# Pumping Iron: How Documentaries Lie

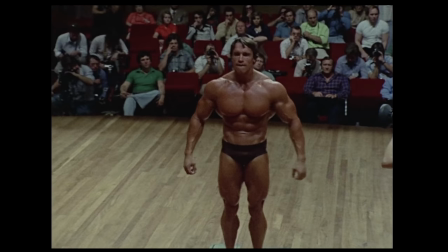(0:00) And all I have to do now is get my posing routine down more perfect, which is almost impossible to do, you know.
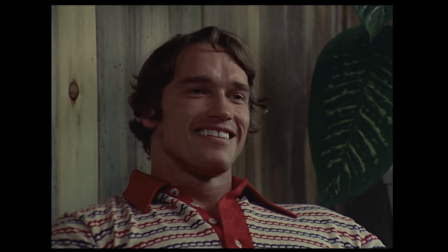(0:07) It's perfect already. Oh yeah, it's down to a point. Wait when you see it.
When thinking of the quintessential Arnold Schwarzenegger movie,
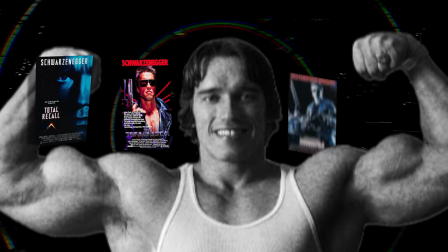(0:20)
it's tempting to throw around titles like Total Recall, the first two Terminator movies, Commando, or Conan the Barbarian.
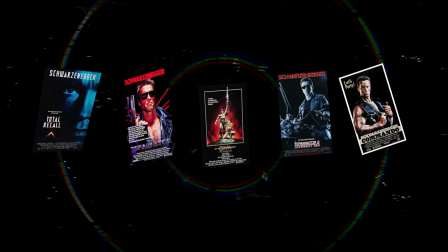(0:27)
And while the action blockbusters that made him so big definitely have their merit,
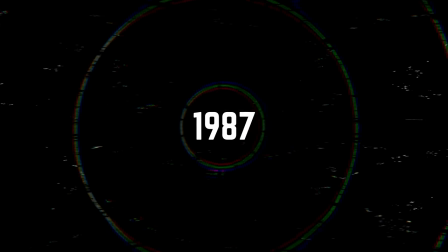(0:31)
I think one of his most entertaining films came out before he became the highest paid actor in the world. A 1977 documentary by the name of Pumping Iron.
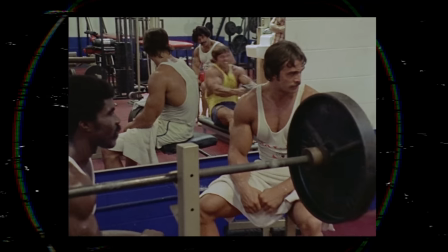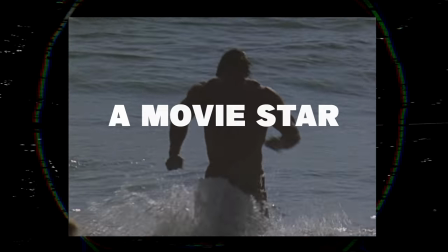(0:49)
Unsurprisingly, before Arnold was a movie star, he was a bodybuilder. And he wasn't just a bodybuilder.
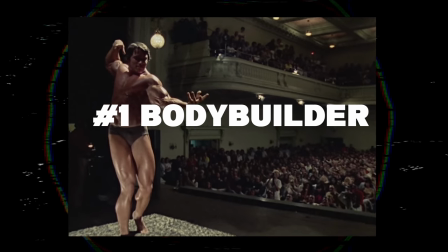(0:54)
He was the number one bodybuilder.
And you are the top bodybuilder. Right, yeah.
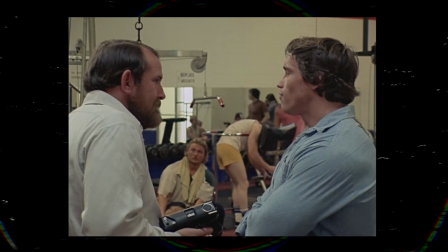(0:58) How long have you been the top bodybuilder? who I've not been beaten for the last seven years.
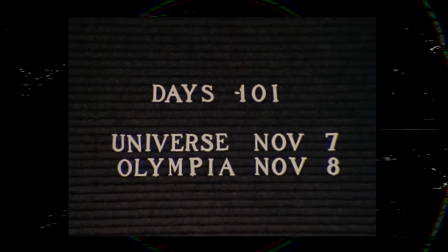(1:04)
The documentary follows the three-month build-up towards his sixth attempt to take the trophy for Mr. Olympia, the biggest bodybuilding competition in the world. One of his competitors is Lou Ferrino, who you might recognize as the Incredible Hulk before CG.
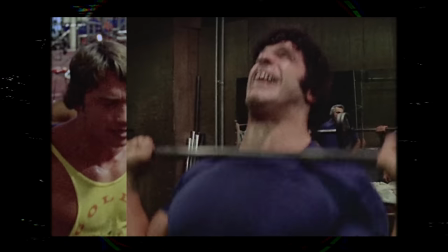(1:18)
The primary storyline of the film is the rivalry between these two. In many ways, they are polar opposites.
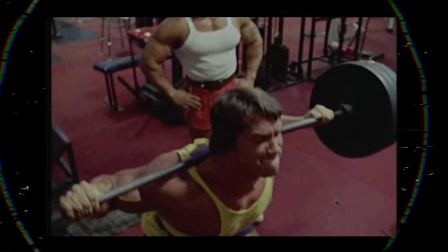(1:25)
For Arnold Schwarzenegger, winning is a fact of life. He does everything in his power to win, even if it means sacrificing his relationships.
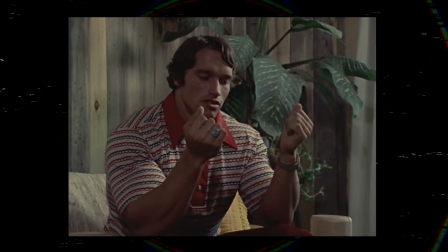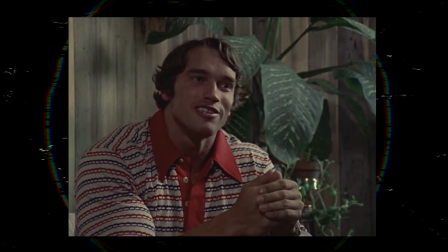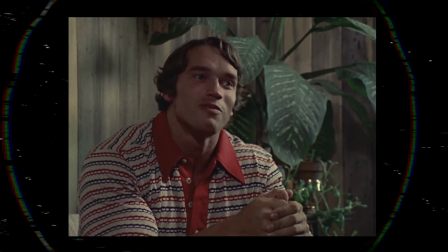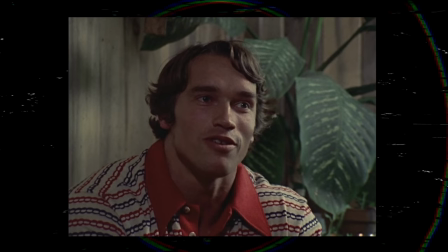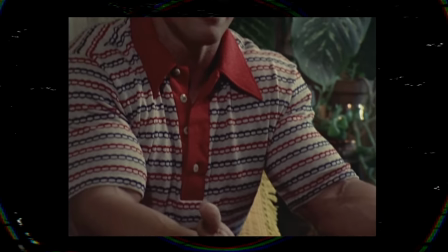(1:58) husband died, you know, you trip. I didn't bother with it.
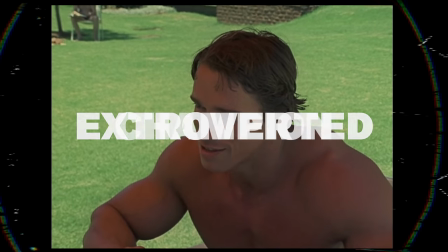(2:02)
Our image of Arnold is a cold-hearted, charismatic, extroverted champion, unhindered by doubt, fear, or even empathy.
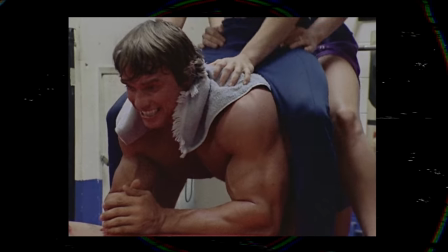(2:10)
He is dirty blonde, radically honest, and always surrounded by beautiful woman or his gym bodybuilder buddies.
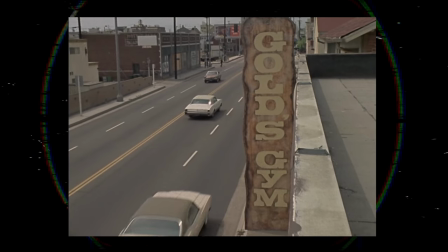(2:16)
He works out at Muscle Beach, or in Gold's Gym in California, so it's almost as if his setting is a function of his identity.
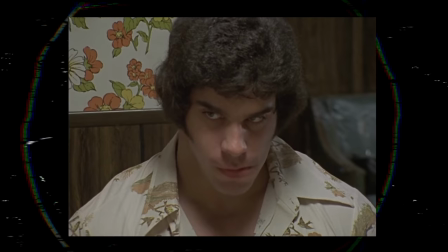(2:24)
Lou Ferreño is his polar opposite. He's never won a Mr. Olympia before, let alone tried to.
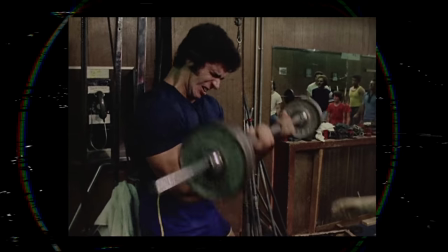(2:30)
This is his first attempt at going professional. He is the underdog in almost every way while also juxtaposing almost everything we know about Arnold.
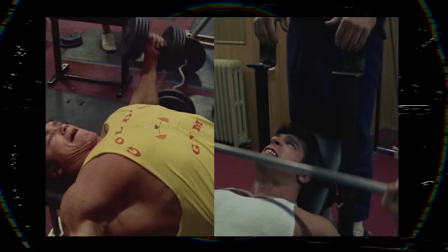(2:38)
Away from the sun, he works out in the confined to darkness of his private basement gym. His hair is charcoal black.
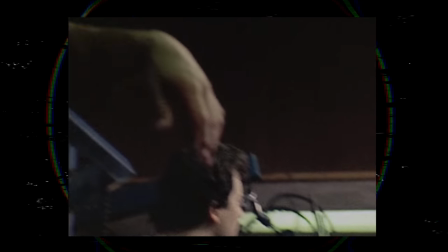(2:45)
He is introverted and quiet. His dad, who is also his personal trainer, serves as his mouthpiece and doesn't always paint Lou in an appealing light.
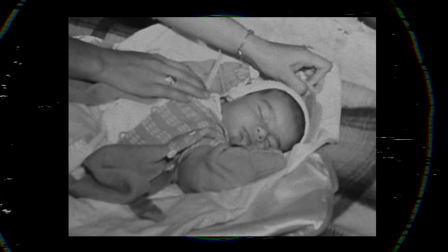(2:54) Lou was only an infant in the crib and he developed this ear infection.
He's surrounded by his family and friends from town.
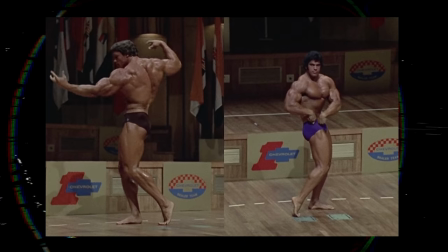(3:01)
The only constant of the two is their ripped physique as well as their work ethic,
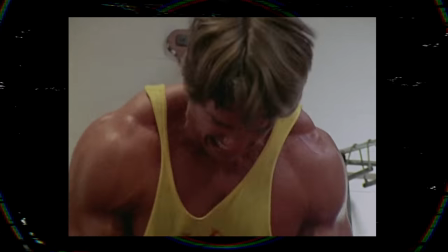(3:07)
shown in a sequence where we cut back and forth between their seemingly endless number of reps.
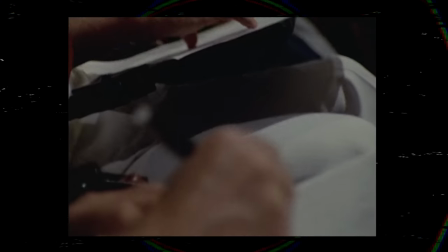(3:12)
Now, most people watching Pumping Iron don't know too much about the intricacies of judging a bodybuilding competition.
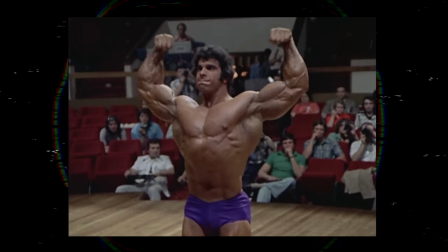(3:19)
The film does give a simplified explanation of the judging process.
The judges look for three things.
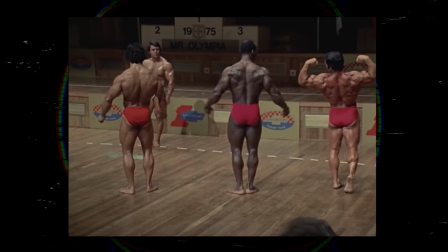(3:25) Symmetry, proportion, and the size and clarity of each muscle group.
But nothing that's enough to tell who is going to win.
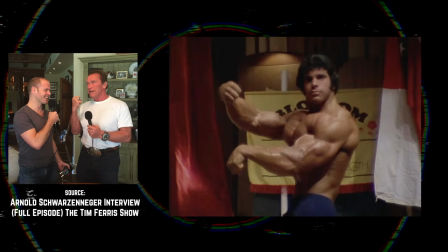(3:32)
They're both ripped as hell.
In reality, I mean, I see when I watch a Mr. Olympia competition or Mr. Universe competition or any of those things,
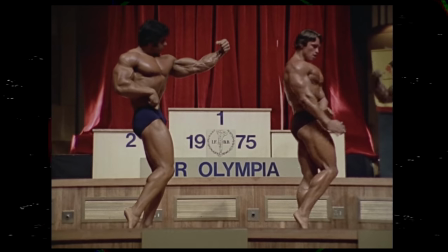(3:40) you know, they all look pretty much the same, the top five guys. But what makes one emerge is the way he acts.
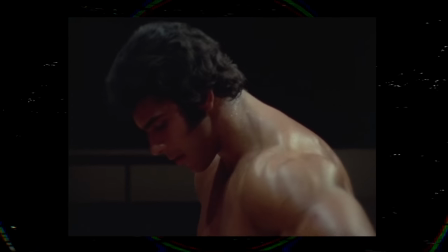(3:47)
What we do have is our perception of the personality and mindset of each competitor.
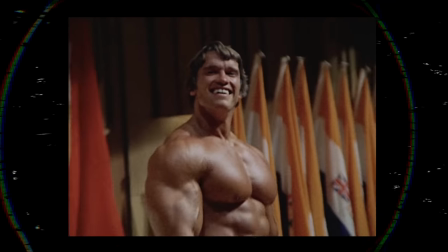(3:52)
So it doesn't come as much of a surprise when Arnold ends up winning.